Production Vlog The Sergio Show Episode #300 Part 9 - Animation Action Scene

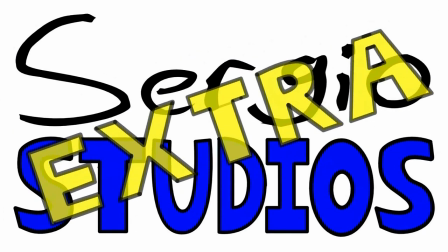Sergio Studios. Extra.
Hey everybody, how's it going?
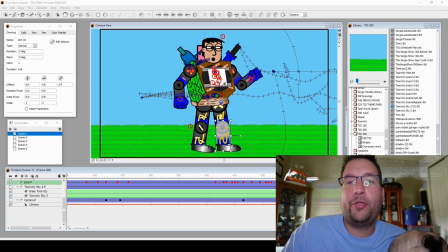This is Sergio Dominguez with another production vlog for the 300th episode of The Sergio Show. So, I want to share this because I'm at the point in production where I'm in another scene.
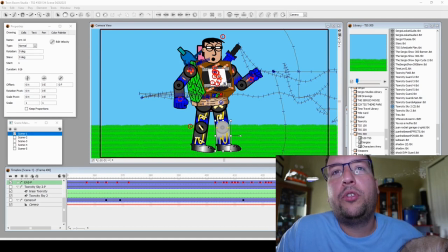This is a sequence that I just was just thinking about and I wondered and I got it all together here.
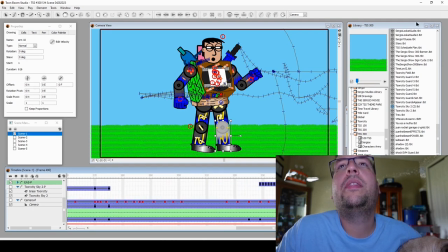And the thing is,
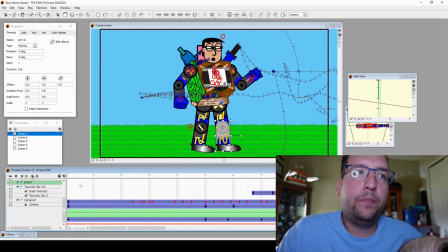so I'm at a point in the story where Sergio, me, is going to confront evil Sergio. The way that it's set up, he's in the other side of this field, this battlefield. And he has to fight his way through.
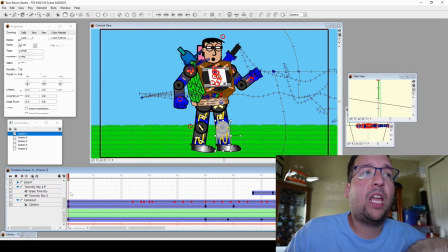And I was dreading that moment because I was like, how am I going to do this? How is this going to work?
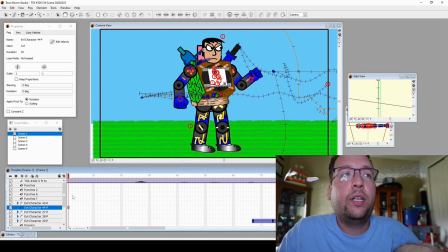I didn't have any storyboards and I still don't of how this is going to work. and how i'm going to map it out and how long the scene is so what i ultimately did was um i think the earliest thing i did was like record dialogue which you can see here of like
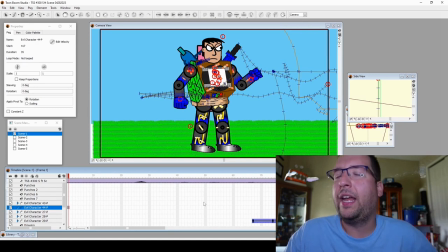me trying to go through things and punch things and react to things and then animate to that and i try to list like what noises can be what character i made a little list off there of um what weapon i should use and all that stuff so that's how that's how i set
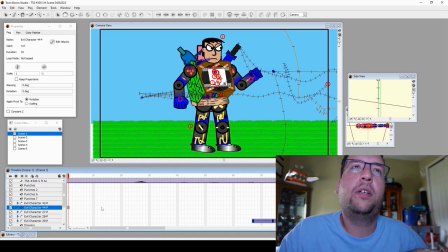this up it's just this character going through some things animated to the dialogue and recording and timed that stuff and i just put in these characters which you can see here
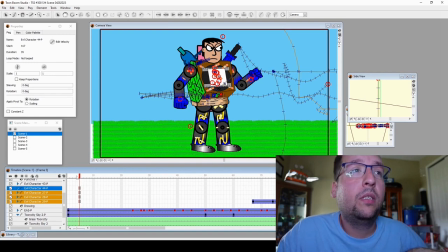there's five characters that i defeat on my way so that's that's the interesting thing so he's in this this pose i'm trying
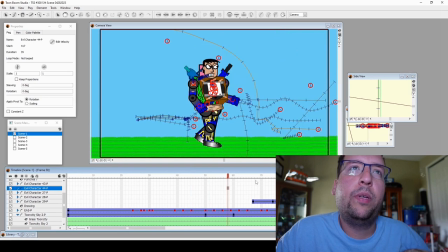to animate to my reaction
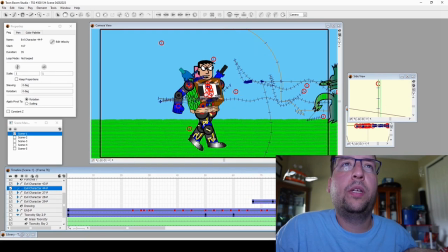so here he is running across he's running he's making noises he's preparing himself to do the one punch right here this
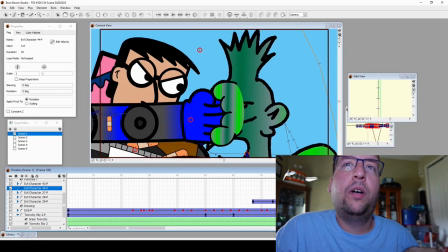one special punch there you go so you see here boom and this is just a solid drawing so while i was animating i decided let me animate like i don't know some some kind of like impact to the punch with a
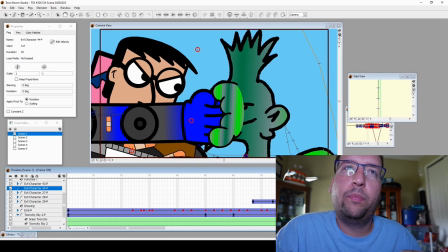little drawing of this layer like flesh to make the punch more stronger and there were some points where i did have to zoom in the camera because i thought so you can see the impact in the punch a little bit more and have moments of slow motion like
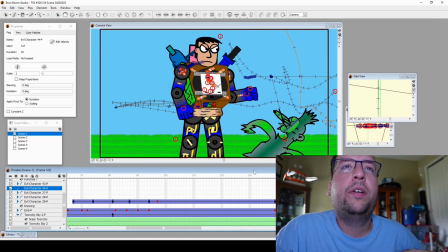later i'm going to do some slow-mo effects later on but yeah he gets punched here and
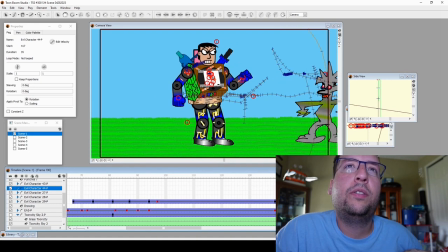then i'm still like oh let's do this another character comes in just starts
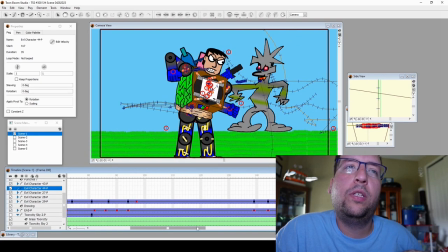really I don't know I just move the character around according to the certain poses of the dialogue right
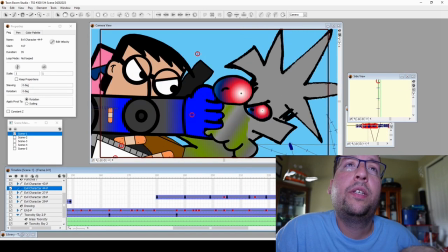here boom another impact to the face then I draw another one and
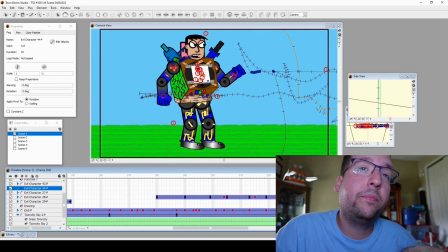then boom goes down so you see like that
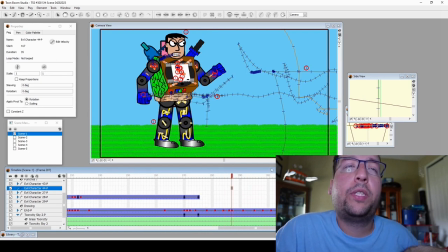and that's what I was trying to figure out while I was animating this this this whole thing took
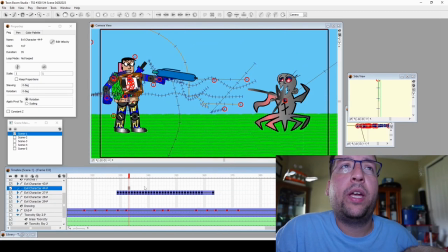two hours and ten minutes to animate so here we go another one I drew things blasting and characters reacting to it. I want it to be comically violent but not gory so that's why there's no gore.
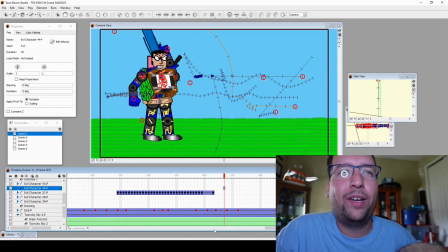Just little graphics flying around but I think it's still funny and cute.
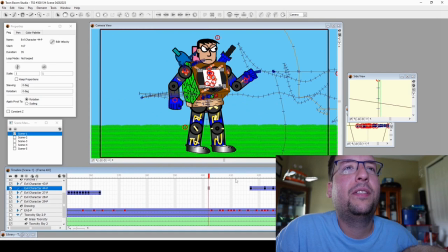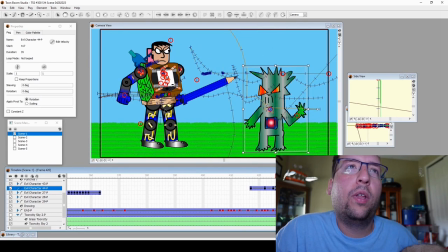Then I would get the sword. A lot of it's rigged before like that. It was separate from that but then I put that there.
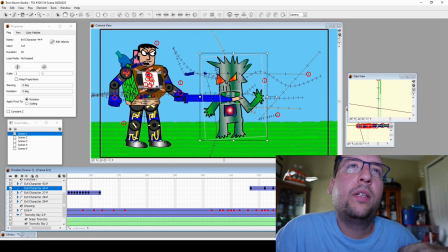Another character comes in gets poked in the side and held on.
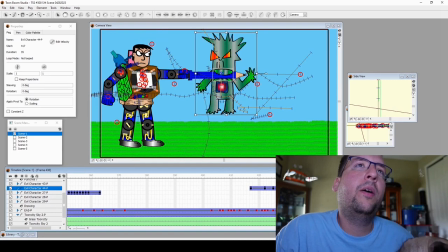That was trying to do. that one like oh you got me somehow i held on i think his neck fat just connected to the
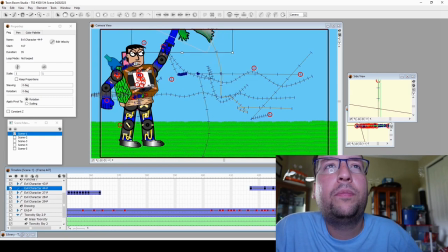to the sword and then yeah i know this is very interesting stuff chunks
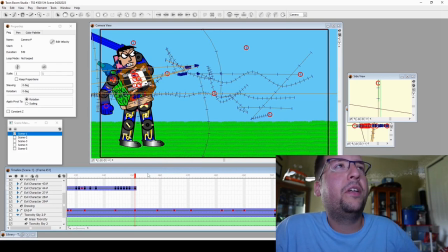and this also um i forgot but this this scene is done uh 24
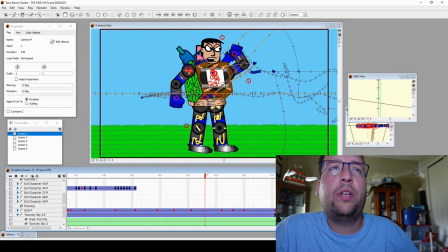frames per second usually i animate uh 12 frames per second but because this is an action scene and then let me do uh 24 frames so this whole thing is actually 25 seconds for being in total so like so many frames
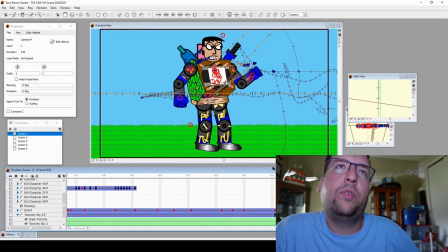and the background was the last thing i animated because it was a white background during the production and i was like okay let me put the background i gotta animate the background because he's actually like moving um in place really he's supposed to run across or you know like fight across but that would be difficult tracking
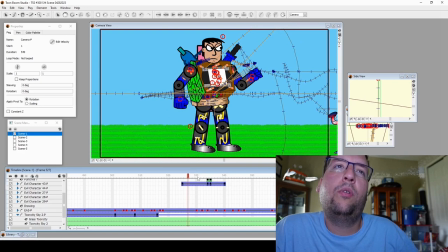one so he's in one place and it's easier to move the background so I made the background longer and just animate the background when I got to that part I hear this one
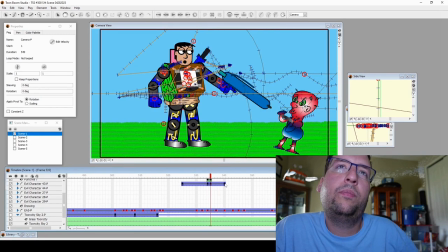he's like mmm boom yeah eyes off
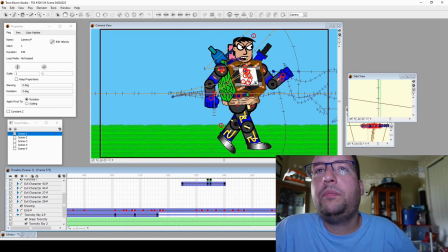back to business and then he goes off camera to finally
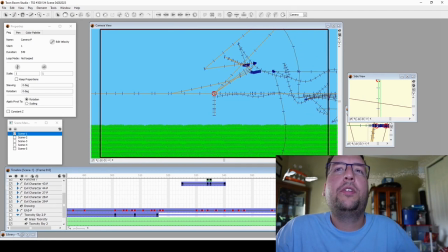confront evil Sergio so I want to share that moment because when I started I was like I
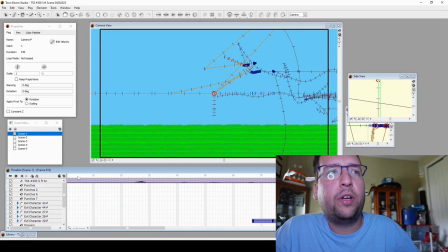don't know I'm gonna get get to this and how's it gonna come out animation wise but it came
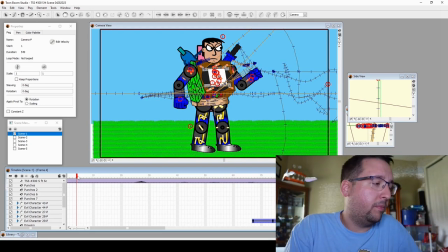out how it came out it actually is not bad so it's it's it's pretty good it's uh once i add um i think a couple slow-mo effects and sound effects it's really going to start coming together but so far so good again and i'm really enjoying this too so i want to share this little interesting moment
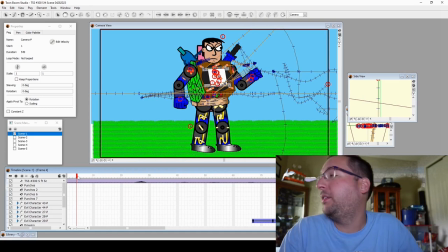of of fighting and and comedy and animated violence and stuff so again i hope you enjoyed this too so that's it for this little sneak peek production vlog of this part of the production of the 300th episode of the sergio show so thank you very much for watching
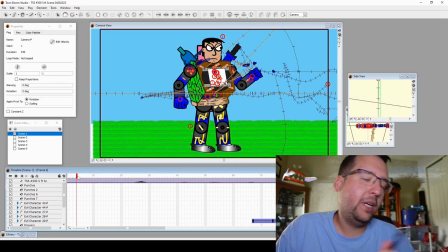don't forget to like and subscribe and follow me on all the social medias and stuff and uh thank you i am sergio dominguez saying have an animated day jumped off my lap